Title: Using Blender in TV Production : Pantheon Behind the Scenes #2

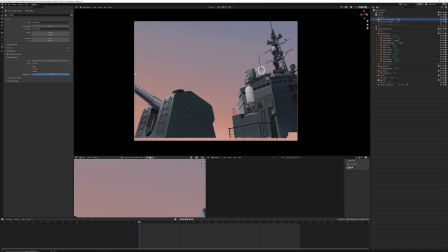So you can see that the camera is actually set up to fit the entire background. And I went in and actually did an F-Spy camera match to get an angle and a field of view that felt correct for this shot, right?
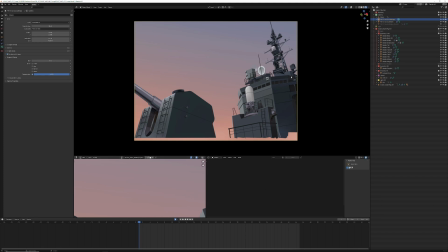So I just basically picked a couple of parallel lines off of here, off of this ship, and I set up a camera that I think roughly equated to the angle, the field of view, the focal length, where it was, so that the missile looked like it was placed in the scene, right?
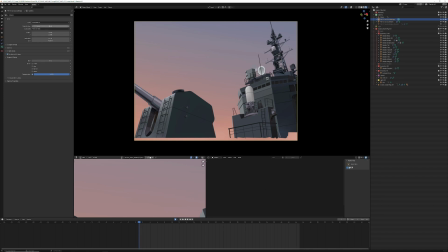So that it looked like it was fully integrated into the background. You can see this is a 35.4 millimeter lens, or no, it's 35.4 degrees. So if we do millimeters, so it's a 56 millimeter lens. So it's going to be a little flatter, which is perfect.
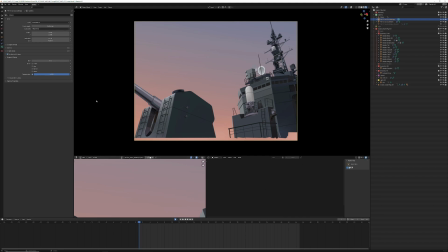Once we got this all set up, everything started to really come together because I could just shoot the missile straight up out of the ground. The ground plane was basically where it was supposed to be. So yes, you can see here that the resolution X and Y is 3704 by 2708.
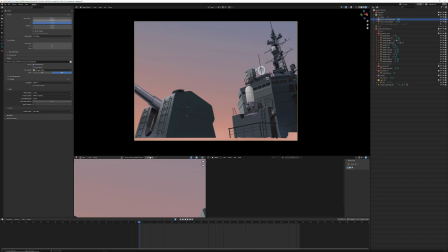It is not 1920 by 1080 times 2, so 4K. It is a little bit different here with the aspect ratio. This is not a 16:9 aspect ratio image, obviously. So the reason I did that was because that was the size of the background image.
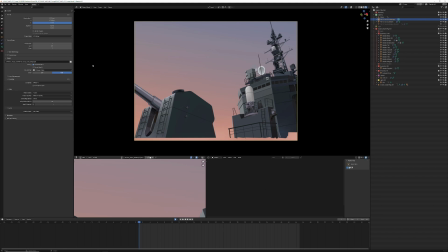That is the size of the background image that got delivered to comp, right? So the nice thing about Blender that I've experienced is that you can set your render to be any aspect ratio you want, right?
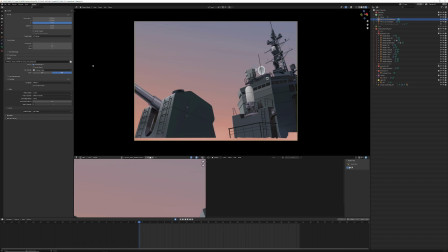And the nice thing about that is when you have a scene in 2D that needs a pan and that pan goes up, right? If it's a double vertical pan, right? You literally can, it's like 2160, right?
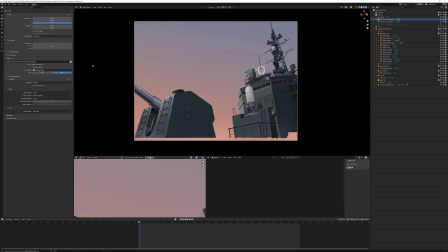1920 by 2160. You literally can set that 1920 by 2160, and then you have your background image, and you do whatever your CG is doing inside of that image, and then pan it in comp, and it works seamlessly. So if we have a look here, I'll just hit play. I think this plays at full speed.
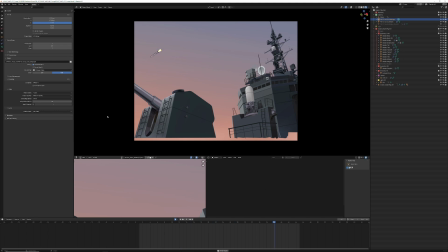So you can see here, boom, that's it, right out of frame. And this is what essentially these missiles do.
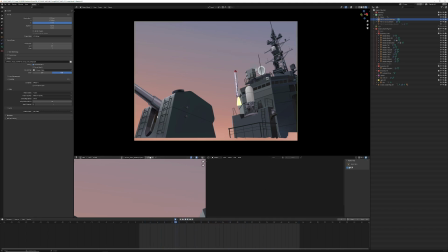They shoot up. You can see here, if we paused it, you can see here the line art is all generated.
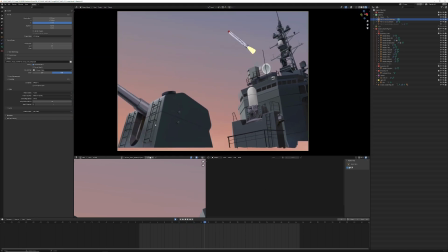The wings are tucked. The tail fins are all folded, boom, here, and then out to its target, right? This, I mean, just the fact that we were able to
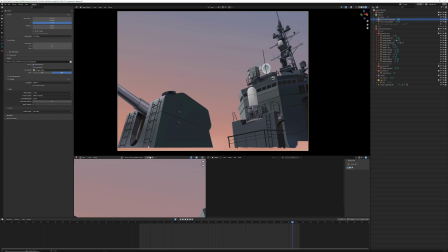iterate so quickly on this, I mean, the turnaround was only a couple of days before I had a final approval. I'm pretty sure that I used motion paths as well to kind of smooth out my curve to make it look,
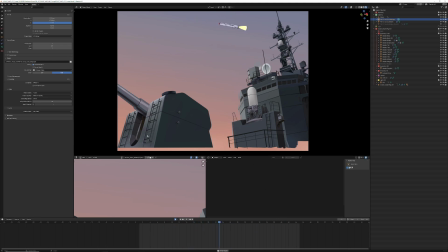really appealing and nice, and to just zip out of the frame here. And that was really fun as well, because the director himself, he wasn't shy about giving me notes. But this is where I think the animation director also started to kind of get in on the fun and
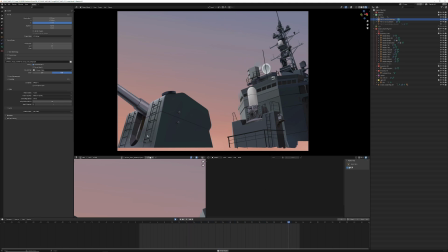add his input, which was really valuable. I mean, the director himself is an amazing animator as well, and the animation director for the series, they're both amazing animators that have been at Titmouse forever, and to have that sort of expertise,
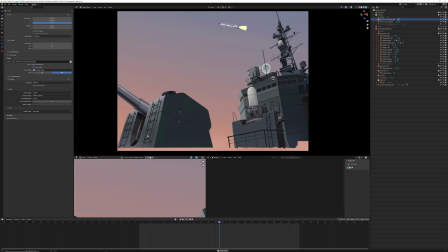helping to guide me and to sort of see things that I wasn't seeing. It was just like every single time I'd get notes, and this would just become better and better. And that was how it was for the entire production.
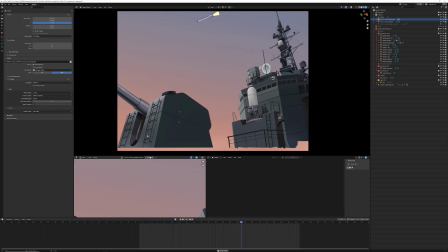Was essentially just like I was looking forward to dailies because I was getting notes that were making the work just look so much more amazing. And so I really appreciate the ability to kind of collaborate with the team in that way and feel integrated into this team.
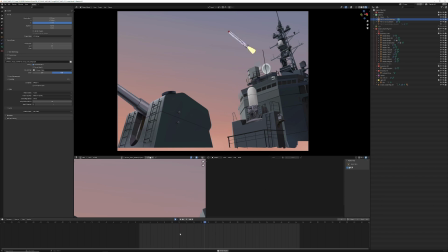So let's move on to the next step here. So we have this vertical missile launch, but we're not done yet, because where's the smoke? Where's the fire? Well, coming up, you'll see what happened.
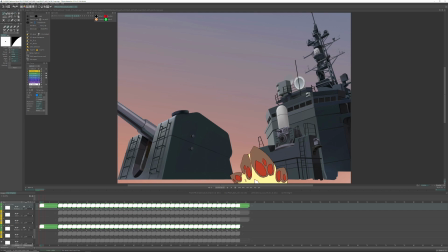So I mentioned before that one of the things that I really enjoyed about this production was its collaborative effort, and really it's sort of the encouragement for everybody that was involved to stretch outside of their comfort zones,
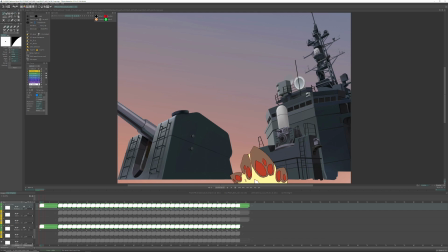right? Really push the limits of what they were able to do. And so when I was doing this retake, I took it upon myself to attempt the effects animation for this shot as well.
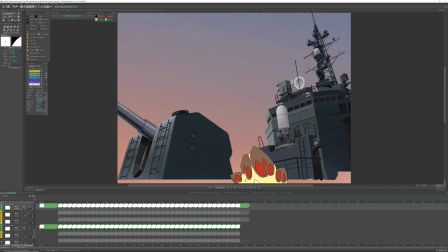And I feel like, not only was it an amazing learning experience for me, because effects animation is hard, guys. Like, everybody knows this. But it was also extremely gratifying to, again, take a shot from concept to completion entirely, right?
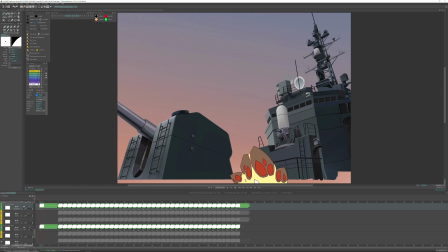And to be allowed to really try to do 2D effects animation and add that by my own hand. And luckily, we had this amazingly talented effects animator named Hussein Untoro,
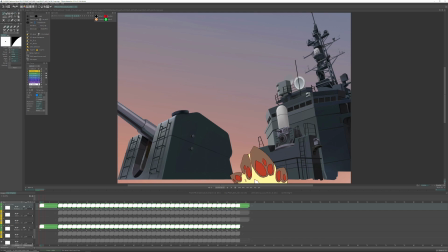who's, well known in the internet animation community. And he, I think he was doing like prototyping. He wasn't actually animating effects so much on the show. He was just doing like conceptualizing of the effects.
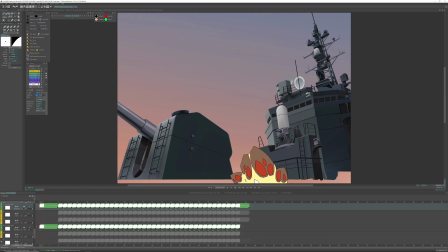And because I had access to him, I was able to say like, hey, Hussein, like, I'm trying to do this smoke effects. Do you have any tips for me? Is there anything that you think about when you're doing it? And he was generous enough to make me like a 5-minute video, just showing me his thought process and animating like a cloud, billowing.
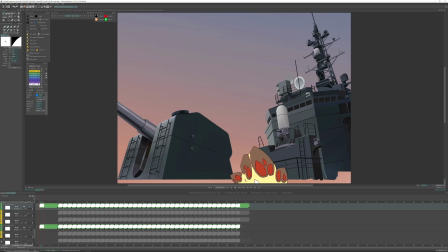And that was really helpful for me in order to get this sort of motion. So I'm going to hit play on this in this TV Paint file, and we're going to just have a look at the rocket here. So this is the full effect here. You can see now.
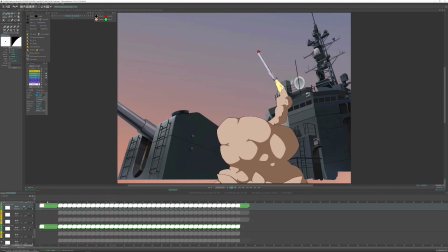I wanted, this sort of, we can stop here and just go back to home, and we'll go through it. So essentially, from the reference that I saw, there's an external vent that's directing the rocket flame upwards, right?
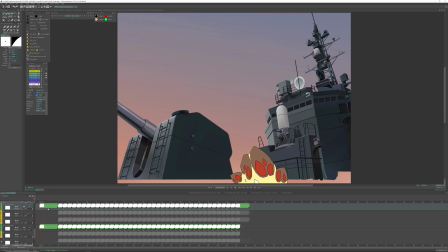So that it's not shooting down into the ship when it's shooting up, right? There's actually an exhaust vent that's firing the rocket flames forward. So I have this on 2s, right? Boom, the cloud billows, the flame recedes because now the rocket's coming up, right?
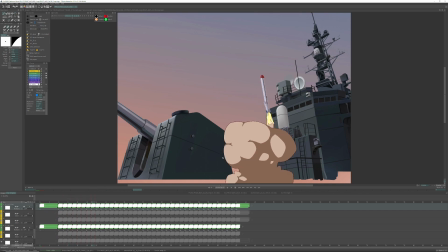Out, the cloud cools, boom. We get a secondary cloud there, and then you can see this just boom, boom, boom.
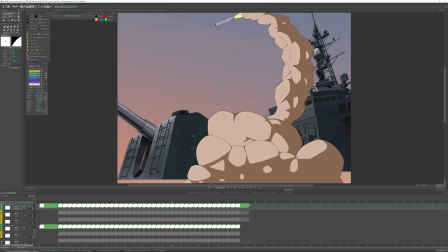One of the things that was really helpful for me with this was that the director told me to think of to choose to choose a perspective on the design of the clouds, right?
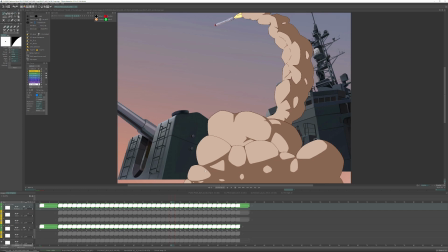I think in the beginning it was a bit too much like a billowy kind of rounded shape, so there wasn't really a lot of like intentionality behind like the shape language of the clouds and stuff like that.
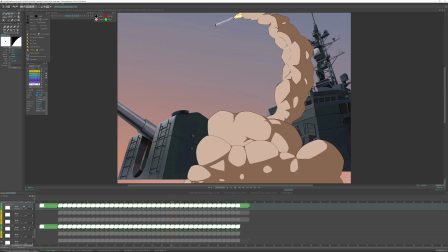And I found that in just picking a little bit more of a geometric approach to the especially the silhouette, it helped me to track the details a lot when I was animating this by hand, because this was really difficult. And you can see here that it billows as the rocket shoots out. So if we, right.